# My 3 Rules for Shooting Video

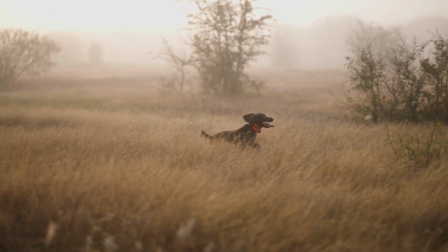And then you back up or change lenses for a wider look. There's really a lot of different options.
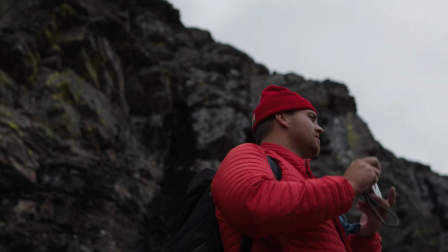Or think of it as a sequence.
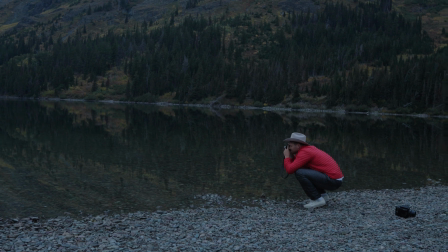So at the preparation, use a tight, use an 85, use a 50, and then get in close, get details of hands working.
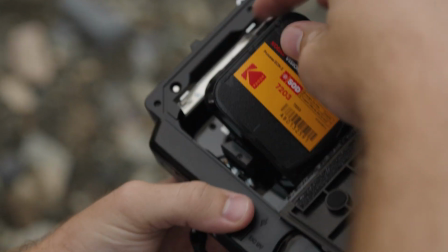Then get your medium, get your 35, back up a little bit, shoot lower,
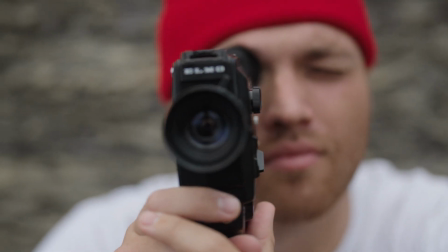shoot up at your subject to where it has a completely different look,
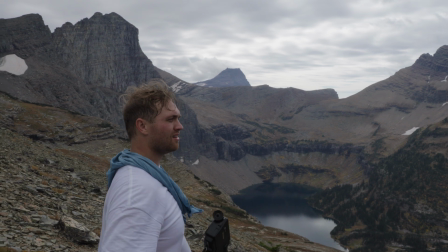or shoot over his shoulder and shoot something from your subject's perspective.
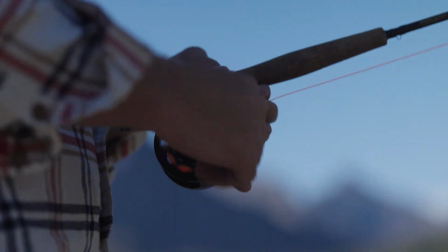Get a different viewpoint. If my brother's fishing, you could go out in the water and have him cast towards you.
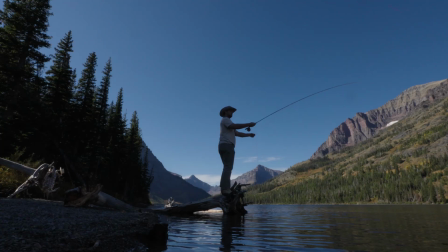And then last, as you're wrapping up, show the landscape behind him, show the bigger setting.
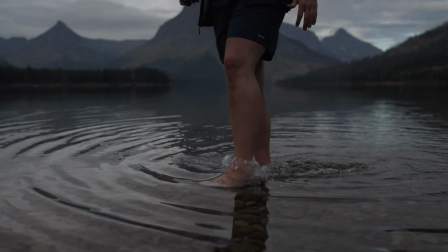As he's putting it up, get him walking out of the water, get him going to set up stuff, put it back in the car. Shoot a scene like you're shooting a story. even if it's just a micro story inside of a bigger one.
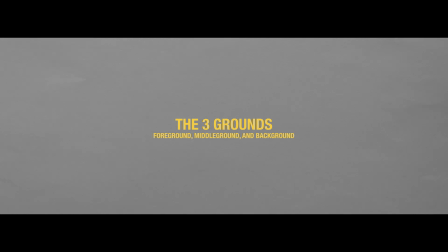Now the third rule, let's just say it's optional. It's something that I try to get in my shots, but it's honestly just not possible every single time. And that is the rule of foreground, middle ground, and background.
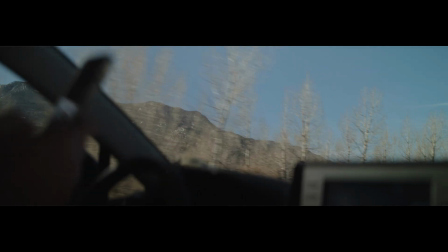I don't know about you, but an image, photo, or video is just so pleasing to me when there is a clear foreground, middle ground, and background.
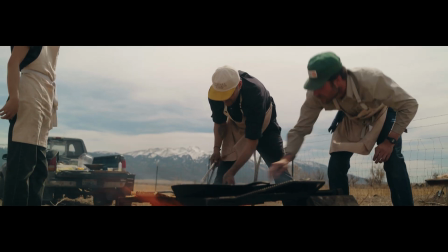A lot of times the middle ground is your subject, and then you have something that's causing your frame to be dirty in the forefront, and then you have your background.
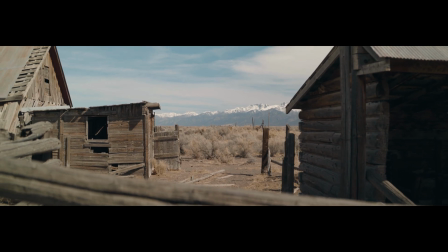This cannot be attained in every shot, I know that, but it's good just to have in the back of my mind that if I can get a foreground, a middle ground, and a background clearly,
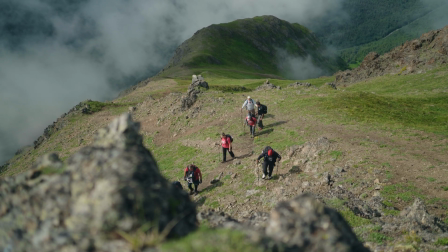then I'm gonna try to get it. I don't know, it just kind of gives your shots an extra edge.
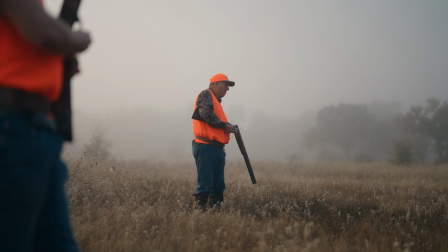And it's a really cool and pleasing technique to most. Like I said, it's not attainable always, because sometimes you don't want that. You want your attention clearly on the subject. To go back to our footage from earlier, from the ranch and the meal out in the plains, there are a few shots here that were just beautiful in my opinion, with a clear foreground, middle ground, and background. The background was so easy in these shots because there's a huge mountain range behind everything going on.
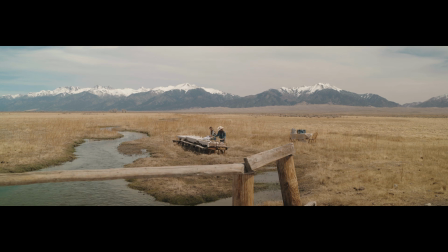And then the foreground, either there's a bridge, part of a bridge in the foreground, or grass in the front, moving around.
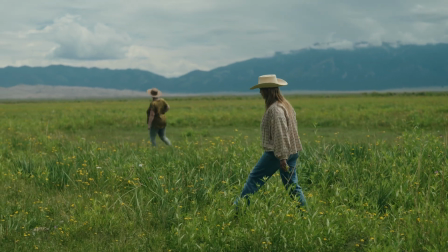This technique is something that you don't need to just stress about. I would stress about the other two rules firsthand. This one is just like icing on a cake,
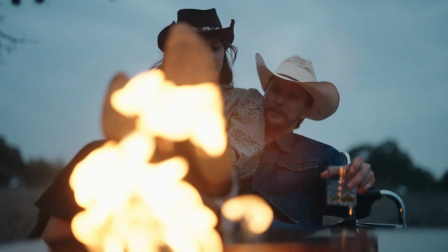that if you can nail down the other two rules first and then start applying this to your shots, then you're just gonna keep leveling up. When you can figure out how to frame your shots and get something in the foreground, you're automatically gonna achieve this every single time in your shots. So there you have it. That's what goes through my head when I am actively shooting, setting up for a shot, when I'm behind a camera. These are the rules that help me get the looks that I want, help me feel accomplished at the end of a shoot. It makes me feel like I got everything I needed. I hope you found it helpful. I hope you enjoyed it. If you have anything like this that you do when you're behind a camera or you're prepping for a shoot, let me know. I'd love to know. I'm always trying to learn something new, something that will help me in this craft. So I appreciate you. Thanks for watching this. Have a good one.